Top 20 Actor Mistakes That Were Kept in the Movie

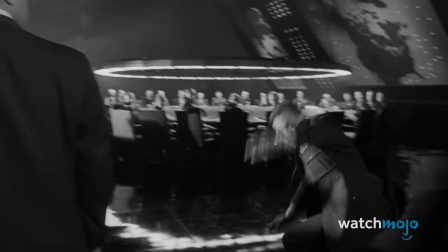It wasn't scripted, but it's still magic.
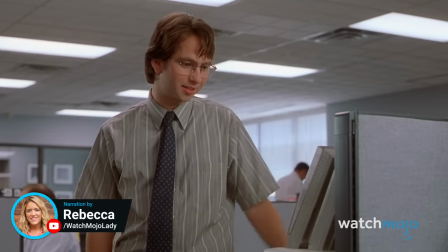Welcome to Watch Mojo, and today we're counting down our picks for the top 20 actor mistakes that were kept in the movie.
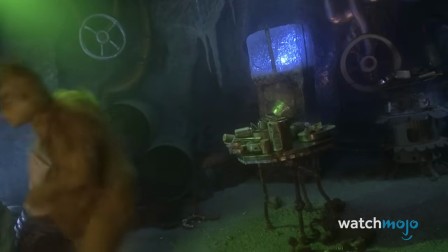For this list, we're looking at various mistakes that were made by actors that made it into the final cut of the film.
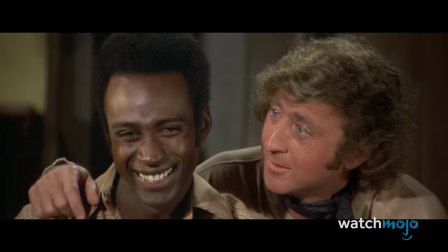These can include flubbed lines, an actor breaking character, or accidental injuries.
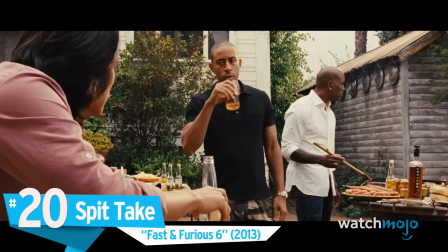Number 20, spit take, Fast and Furious 6.
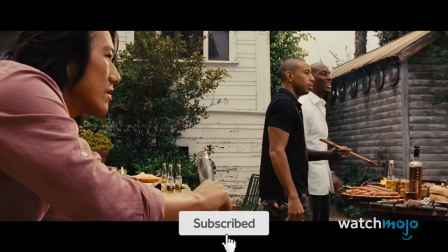Spit takes are usually reserved for wacky sitcoms, so it's always great to see a genuine spit take in the wild.
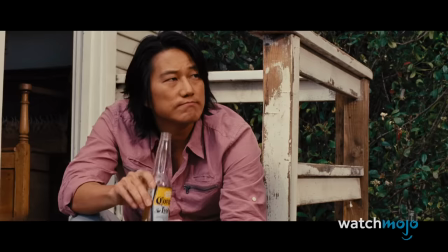A fantastic one can be seen in Fast and Furious 6. When Hobbs arrives at the barbecue, Roman makes a jab about hiding Mia's baby oil.
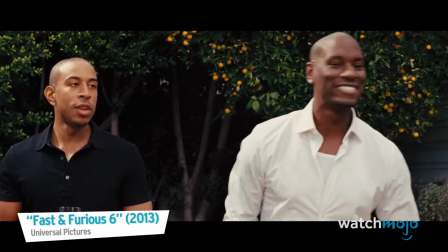Hey Mia, you better hide your baby oil. I'm just playing. You better hide that big-ass forehead.
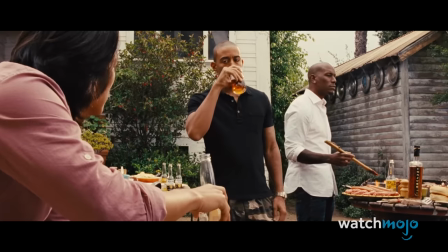Dwayne Johnson was not supposed to respond to this, but he improvised a line about Roman's big-ass forehead instead.
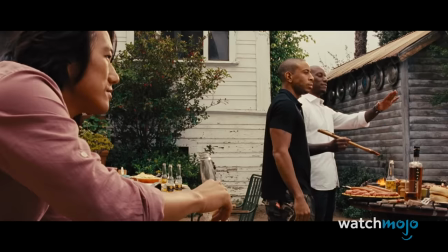This caused Ludacris to crack up, resulting in a genuine spit take that was captured on camera.
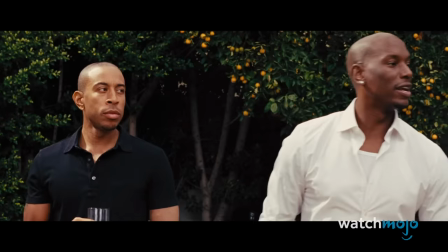Luckily, the take could be used in the movie as Tyrese Gibson stayed in character and dejectedly responded to Johnson's jab.
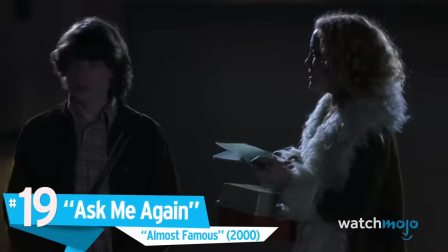I was just joking, whatever.
Number 19, Ask Me Again, Almost Famous.
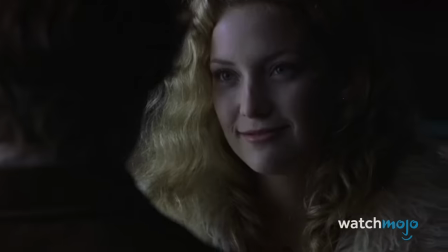Sometimes mistakes result in great character moments.
I'm gonna live in Morocco for 1 year.
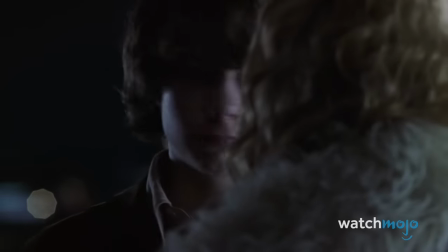Such as the case in this scene between Patrick Fugit's William and Kate Hudson's Penny Lane.
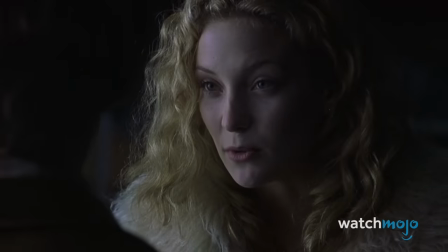Do you wanna come? Yes.
Penny asks William if he'd like to go to Morocco with her, and he responds in a somewhat awkward manner.
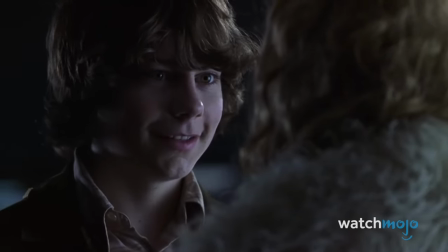He then says, ask me again, and this time he responds with a far more enthusiastic yes.
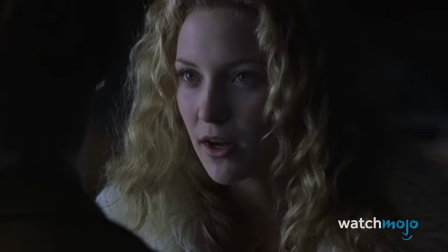Ask me again. Do you want to come? Yes, yes.
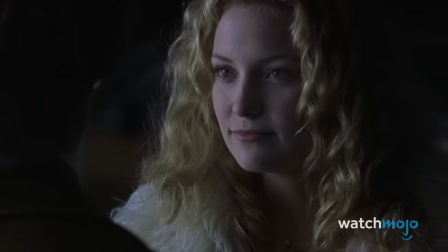According to director Cameron Crowe, this interaction was a blooper, as Fugit asked Hudson to repeat her line so he could give a better take.
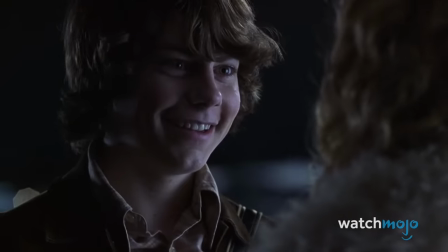Crowe loved the interaction so much he decided to leave both takes in the movie, resulting in a wonderful bit of character work.
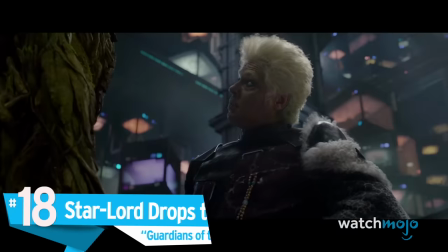A great director knows when they have magic on their hands. Number 18, Star-Lord drops the Infinity Stone, Guardians of the Galaxy.
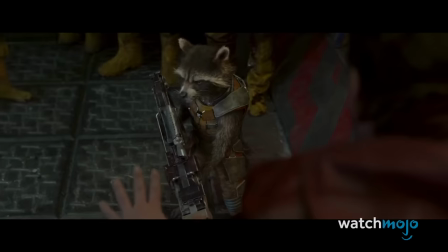The MCU is full of terrific casting, but Chris Pratt in the role of Star-Lord is particularly inspired.
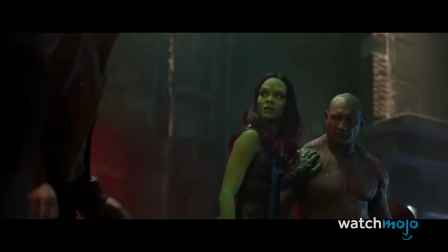See, that's exactly why none of you have any friends. 5 seconds after you meet somebody, you're already trying to kill him.
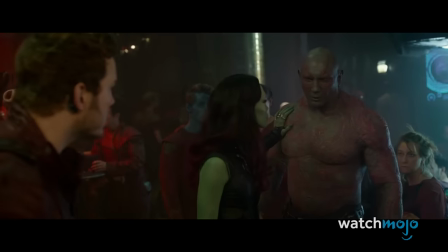And as in Parks and Recreation, Pratt's improvisation and blunders only add to his character.
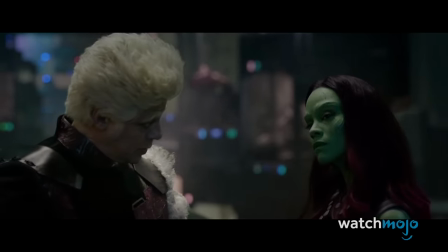In the scene involving the Collector, Star-Lord fumbles the orb and drops it on the ground.
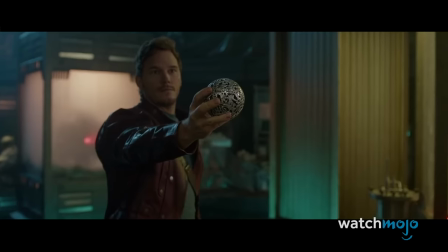According to James Gunn in the audio commentary, this was a complete accident, as Chris Pratt actually fumbled the prop.
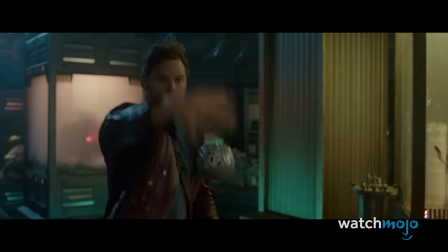But rather than laughing, Pratt decided to pick it up and play it off, and Gunn loved it so much that he kept it in the movie.
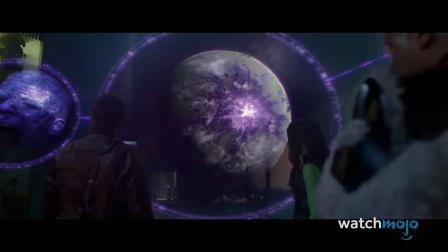It was a happy accident, and a perfect example of Star-Lord's lovably goofball nature.
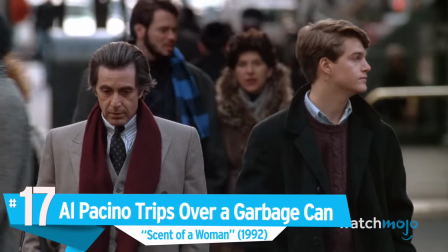There's a little pee coming out of me right now.
Number 17, Al Pacino trips over a garbage can, Scent of a Woman.
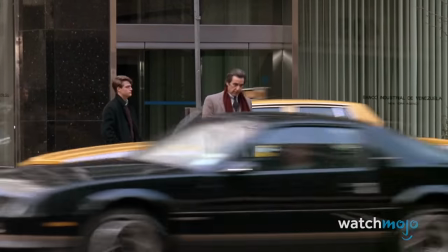Al Pacino won an Academy Award for his role as the blind Frank Slade, a retired and irritable lieutenant colonel.
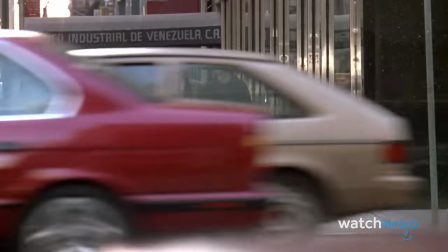Pacino undertook meticulous research for the role, which included meeting with members of New York's Associated Blind.
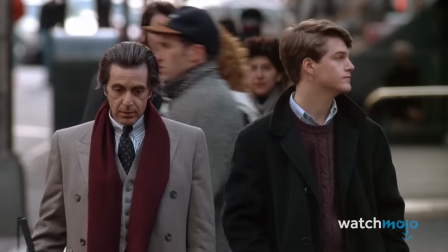He also met with the Lighthouse Guild, who taught him techniques that blind people use to perform everyday tasks.
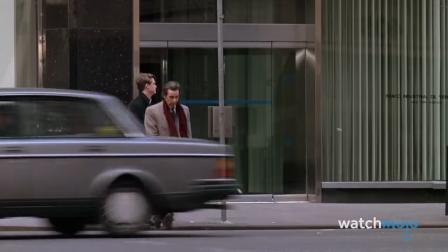In order to simulate his character's blindness, Pacino never allowed his eyes to focus.
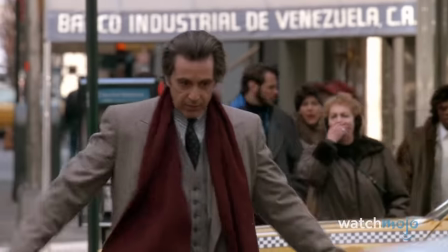Because of this, he accidentally ran into a garbage can while filming on the street.
Colonel!
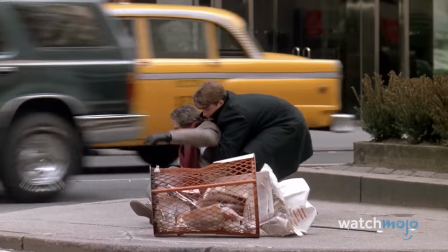Shit, right? How are you doing?
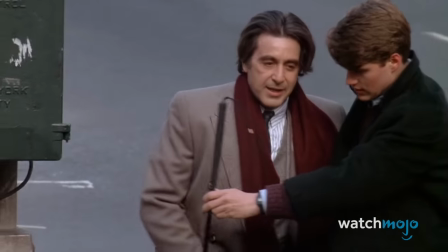The actor stayed in character and the blooper was kept in the movie, adding to the realism of his performance.
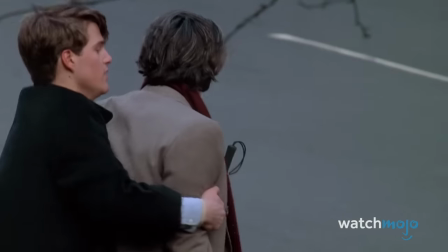What are you doing? What is it? Stand up? Come on.
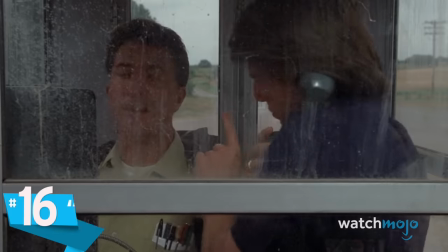I'm tired, Joey.
Number 16. Rain Man.
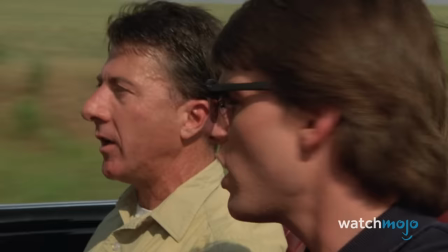Rain Man is one of the most memorable films of the late 80s, thanks in large part to the electric chemistry between Dustin Hoffman and Tom Cruise.
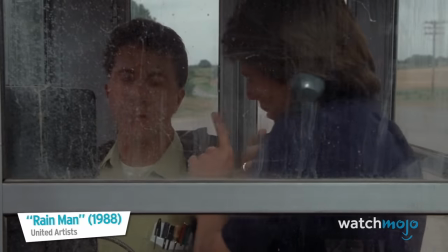Is that Ray, just one little second.
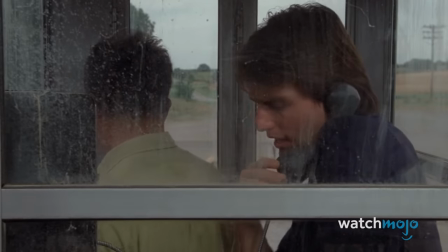It seems like they got along well behind the camera as well, as Hoffman was comfortable enough to let loose in an enclosed phone booth with Cruise.
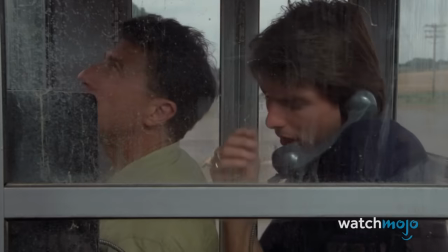Yeah, Charlie Babbitt, I'll hold. Fart.